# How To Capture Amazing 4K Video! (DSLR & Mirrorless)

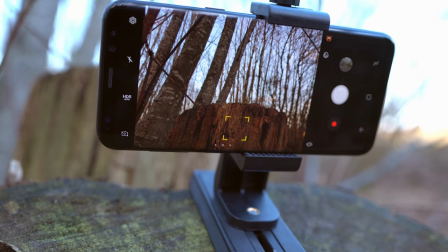4:10 When shooting outside you can get some truly epic shots, and there really is nothing better than natural light,
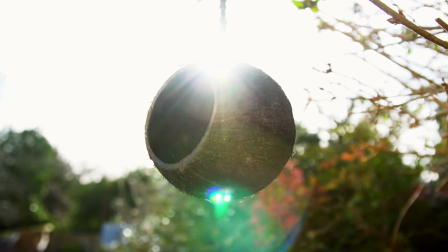4:16 especially when the sun is low during early morning or late evening.
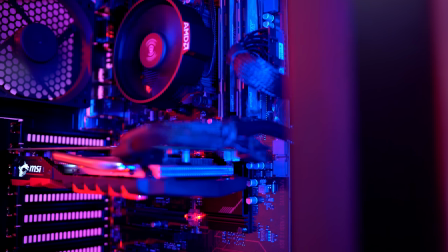4:20 When inside you'll have a lot more control, and it's a lot easier to get your own sort of safe space that you always know exactly how to nail the lighting down.
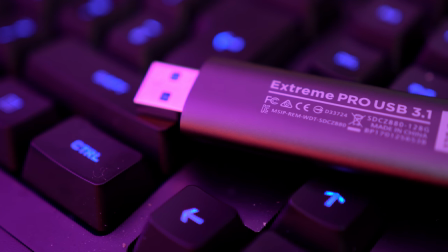4:28 I use a cool white light for a sort of natural look, but then I mix it up with some coloured RGB bulbs to give a sort of different, more interesting vibe. To really make your footage stand out though, you're going to want to add movement, and this can be to the camera, to the subject, or a bit of both, and it's definitely worth mixing it all together for a bit of variety.
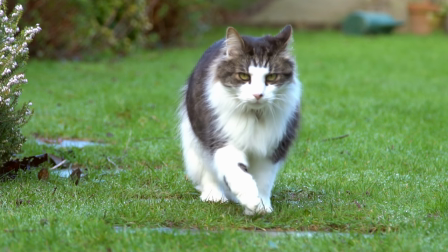4:47 Cameras like the GH5 have stabilisation built right into the camera that will allow for smooth movement when handheld,
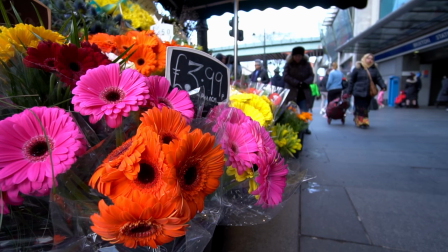4:54 and it works especially well when shooting in 60 frames a second or more and then slowing it down.
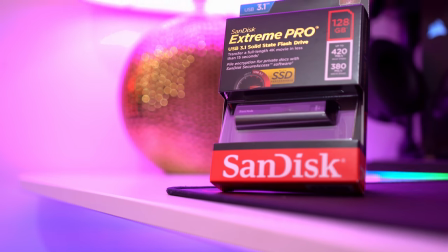4:59 I always use a mixture of pans and tilts for my product shots, and then even a static subject it can actually look really interesting, providing you're using the right light.
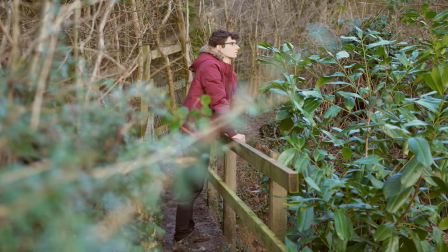5:09 Taking this a step further, you can also move with a slider, which changes the perspective of your shot entirely, especially when panning the camera at the same time.
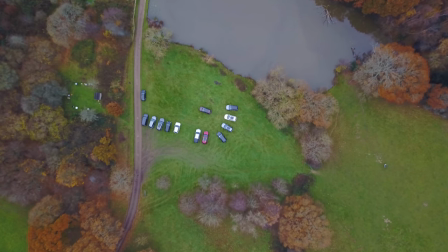5:17 To really take your footage to new heights though, it's becoming increasingly popular to invest in a drone.
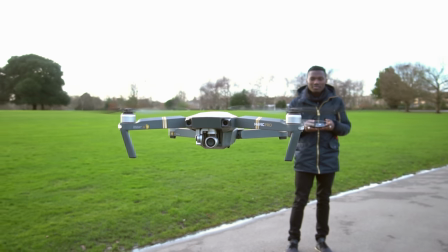5:23 Now I don't actually own one, so I needed to go out and visit a friend. To make sure that I get my story right, my storytelling process correctly, the way I envision that I get my drone involved.
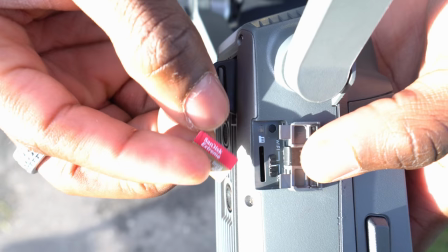5:32 So this is a DJI Mavic Pro. this would be 4k video allow me to get nice stable shots nice panning around the car footage
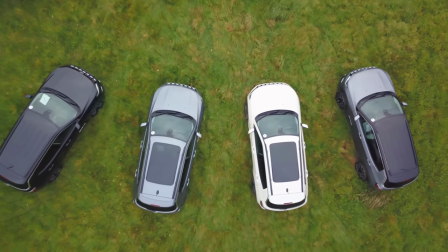5:39 for example if i'm shooting a car if i'm just shooting a beach front for example i can get a nice moving aerial footage just to take it along with
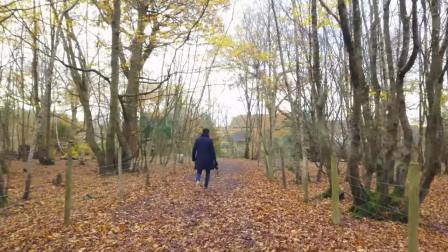5:46 the story and this is just a perfect tool for that and any up and coming storyteller if you'll make her out there this is definitely a tool for you so then that's how to capture some great 4k video i hope it's been insightful if it has hit the like button and subscribe for more videos like this. Don't forget to check out part two where we edit this video all together. If it's live it'll be in the top right hand corner otherwise just wait a few days and then that will be coming your direction.
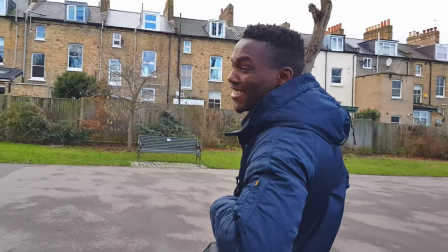6:12 A massive thank you to GadgetsBoy for helping us out with the drone segment of this video and if you do want more information on cameras that is a lot more
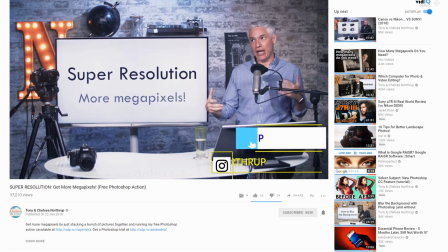6:18 detailed than I've sort of listed here then a channel I really love is Tony and Chelsea Northrup and I'll leave the sort of link to their channel in the description below but a massive thank you for watching this video and i'll see you in the next one